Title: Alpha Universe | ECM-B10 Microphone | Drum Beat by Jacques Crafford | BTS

A common belief among filmmakers is that the visuals only make up 50% of the production and the remaining 50% comes through sound,
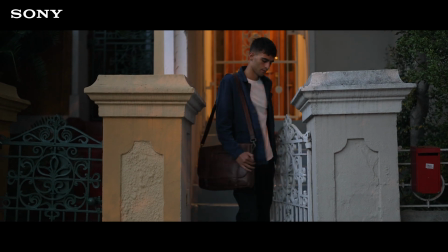from music to foley. Without this element your film will be lifeless and boring.
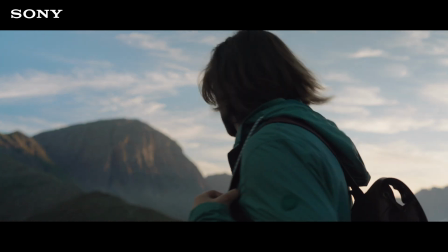Sound is so important in my productions that most of the time I outsource the sound design to
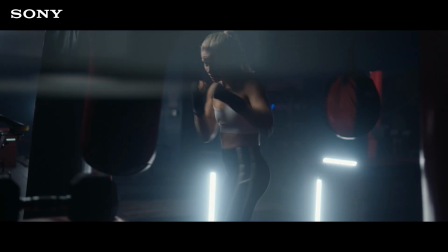individuals who specialise and where possible someone who records sounds in the field. But what if you don't have budget for an on-site sound engineer, but you know how badly you need sound?
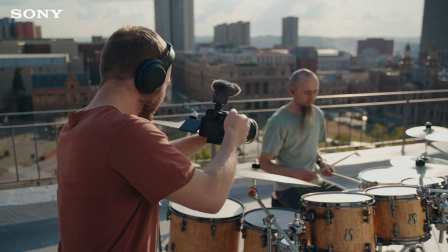Meet the Sony ECM B10 on-camera microphone.
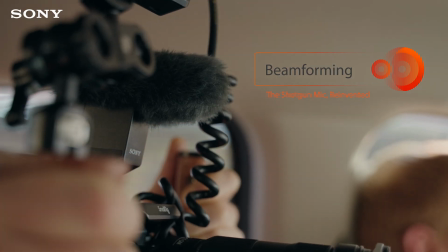Sony challenged me to produce a short film using only sound recorded from the B10, and the result is Drumbeat, featuring South African drummer Jason Moser.
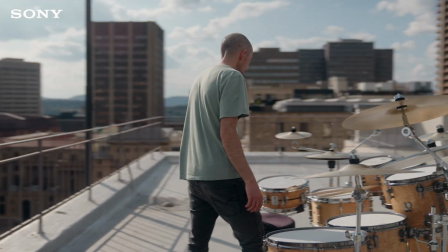If you haven't seen the main film yet, I suggest you hit pause and watch that first.
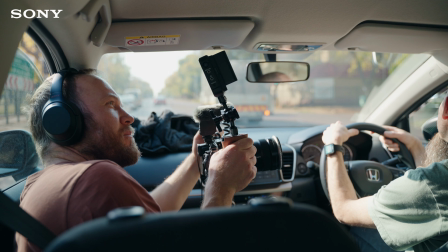The idea behind the film was to showcase how the microphone is able to capture the sounds of the city but also block out those same sounds by capturing
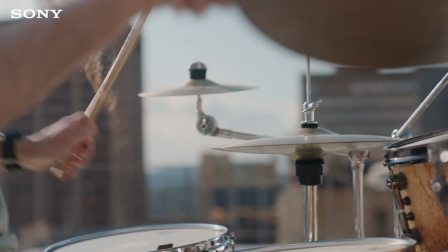a drum solo on a noisy rooftop and making it sound like it was recorded in a studio the microphone has three main capture settings that
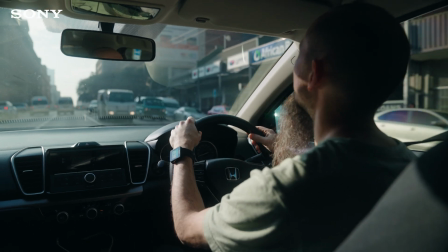enabled me to succeed so let's look at some examples starting with the scenes in the car you'll immediately get the sense that i'm using the actual sounds evident
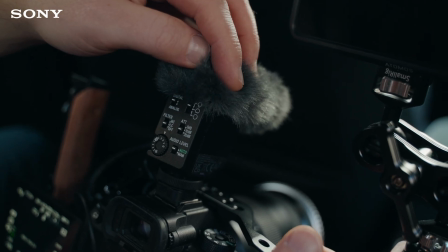with the cars driving fast for these shots i switch the microphone to super directional mode to get clean concentrated sound on the cars coming from
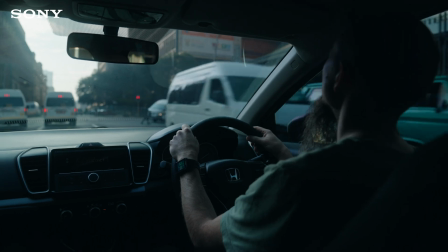the front. This mode functions like a shotgun microphone and is a beam forming signal that concentrates on a
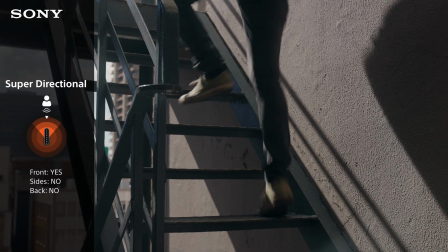small spread directly in front of the microphone and blocks out any sound from the side and the back.
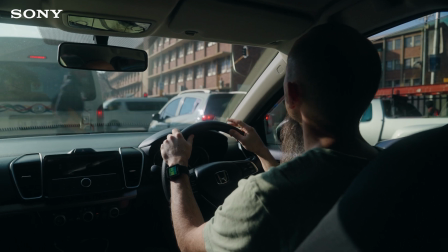This mode works well when you want to capture specific details like Jason tapping his fingers on the wheel.
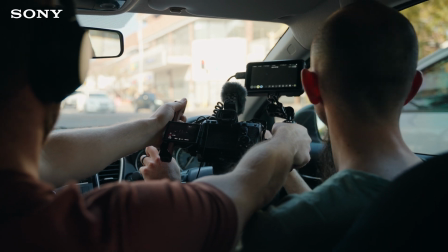I recorded some close-ups and in post synchronized it with the wides for a richer sound.
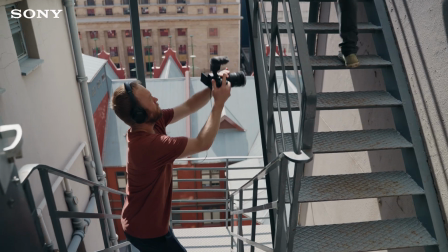I also used this mode to capture the sounds of Jason running up the stairs and if you look at the behind the scenes you'll note how I'm actually moving around
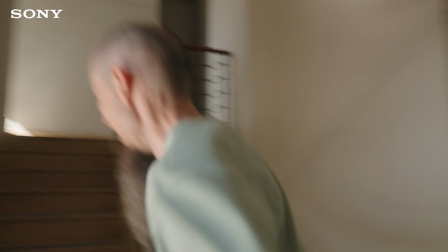yet the shotgun only picks up the sounds of jason's feet in front for the rooftop drum solo i opted for the uni-directional
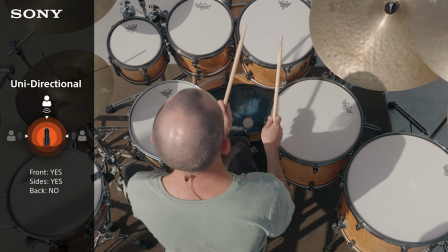mode this pattern records everything 90 degrees to the side and everything in front but excludes sounds from the back in shotgun mode the signal was
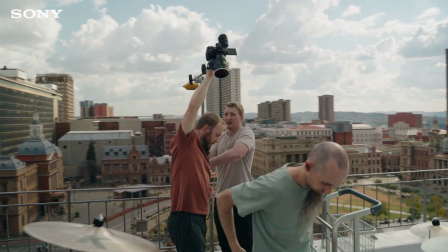two directional to fully capture the entire drum set so to avoid extra sounds from the city creeping in i aimed a microphone at a downward angle shooting into
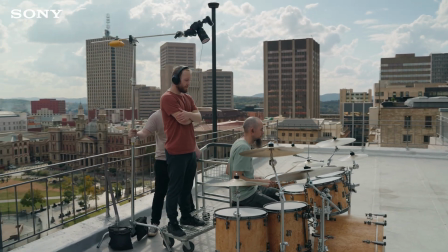the ground recording drums usually requires a lot of microphones targeting specific
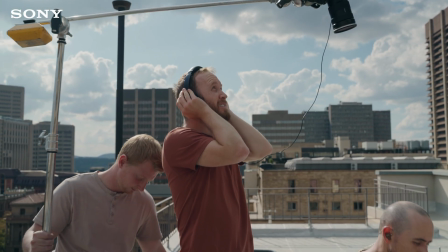instruments but we pulled it off with just a single microphone in a noisy city.
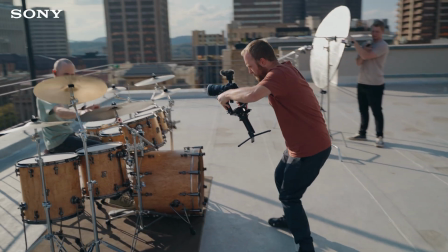To make the edit more exciting we did multiple takes of the solo and synchronized all
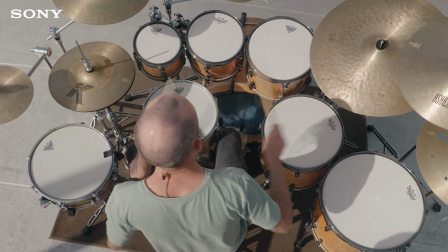the shots in post with the main track recorded from above for a consistent sound.
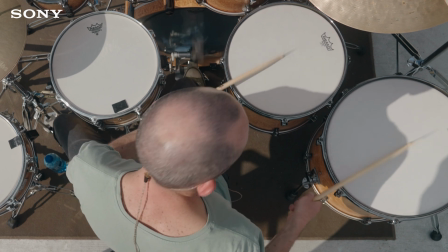We also recorded the drum beats used in the opening sequence here which we aptly
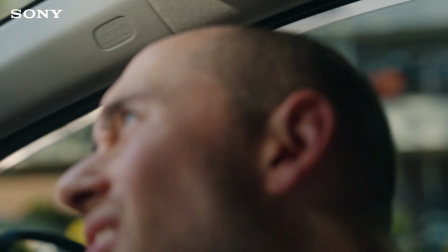labeled Jumanji drums which if you haven't guessed it yet is where I got inspiration for the film.
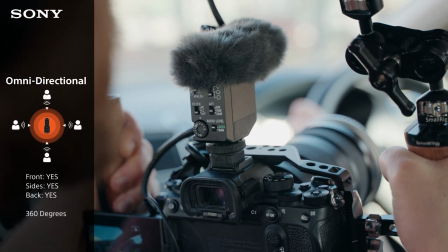Next we've got the omnidirectional mode. This pattern captures sound in a 360 degree angle around the microphone and was vital in
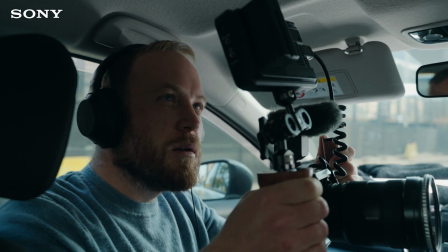recording city ambience and also the first scene at the traffic light when the car from behind hoots at Jason.
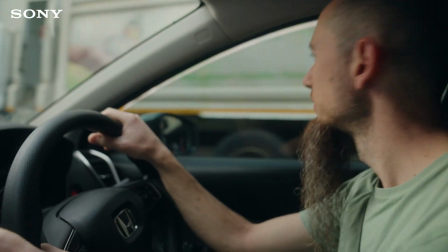To make the scene feel as real as possible I instructed Jason to wait when the light turns green so
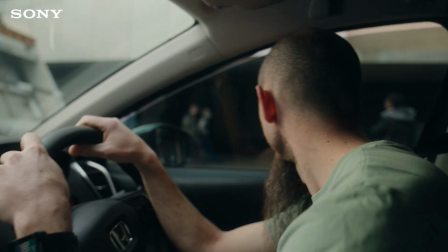that the car behind him will hoot for real and this gave a more realistic reaction especially with the car coming fast.
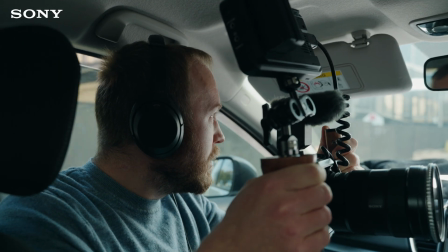Although Although I could have used a pre-recorded tutor, I liked the fact that we included the real sound and omnidirectional was the only way here.
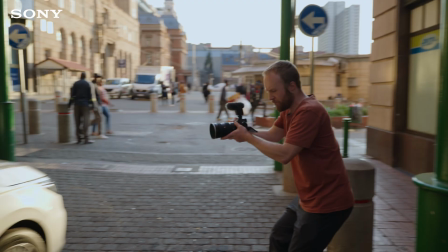When Jason arrives at the building and gets out of the car, we weren't able to capture the real sound because of loud music playing in the background.
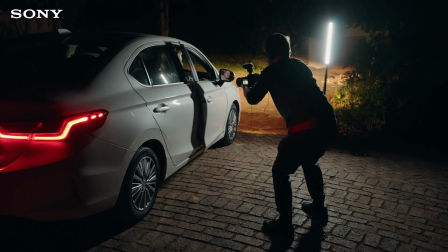So after sunset, we did a quick reenactment and I simply put those sounds in the edit.
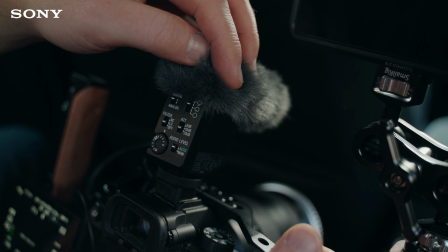Although the microphone has noise cancelling, I didn't feel the need to use it.
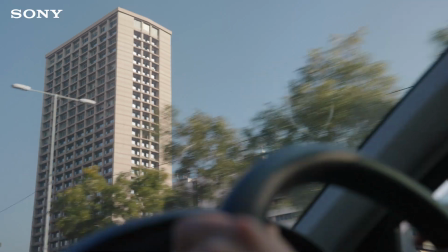But the low cut feature came in handy in some scenes to remove lower frequency background sounds.
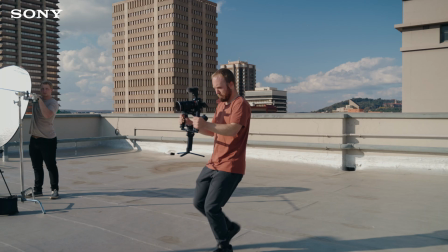I love that this microphone is powered by the camera and works without a cable.
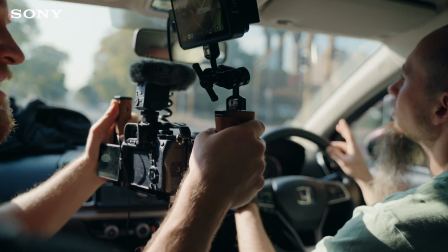The shock absorber works great and I didn't encounter any issues even when shooting the faster handheld scenes at the stairs.
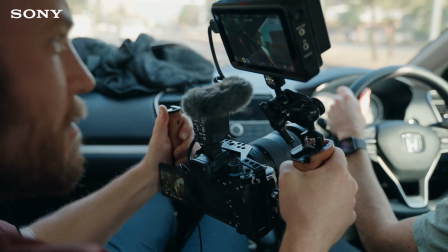The B10 enables smaller creators to capture real authentic sounds without the need
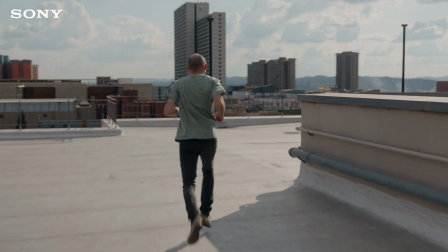to pay for expensive sound engineers and with it comes a whole new level of production value. If you enjoyed this video make sure you swing by my YouTube channel for a variety of tutorials. Thanks so much for watching and I'll see you in the next one.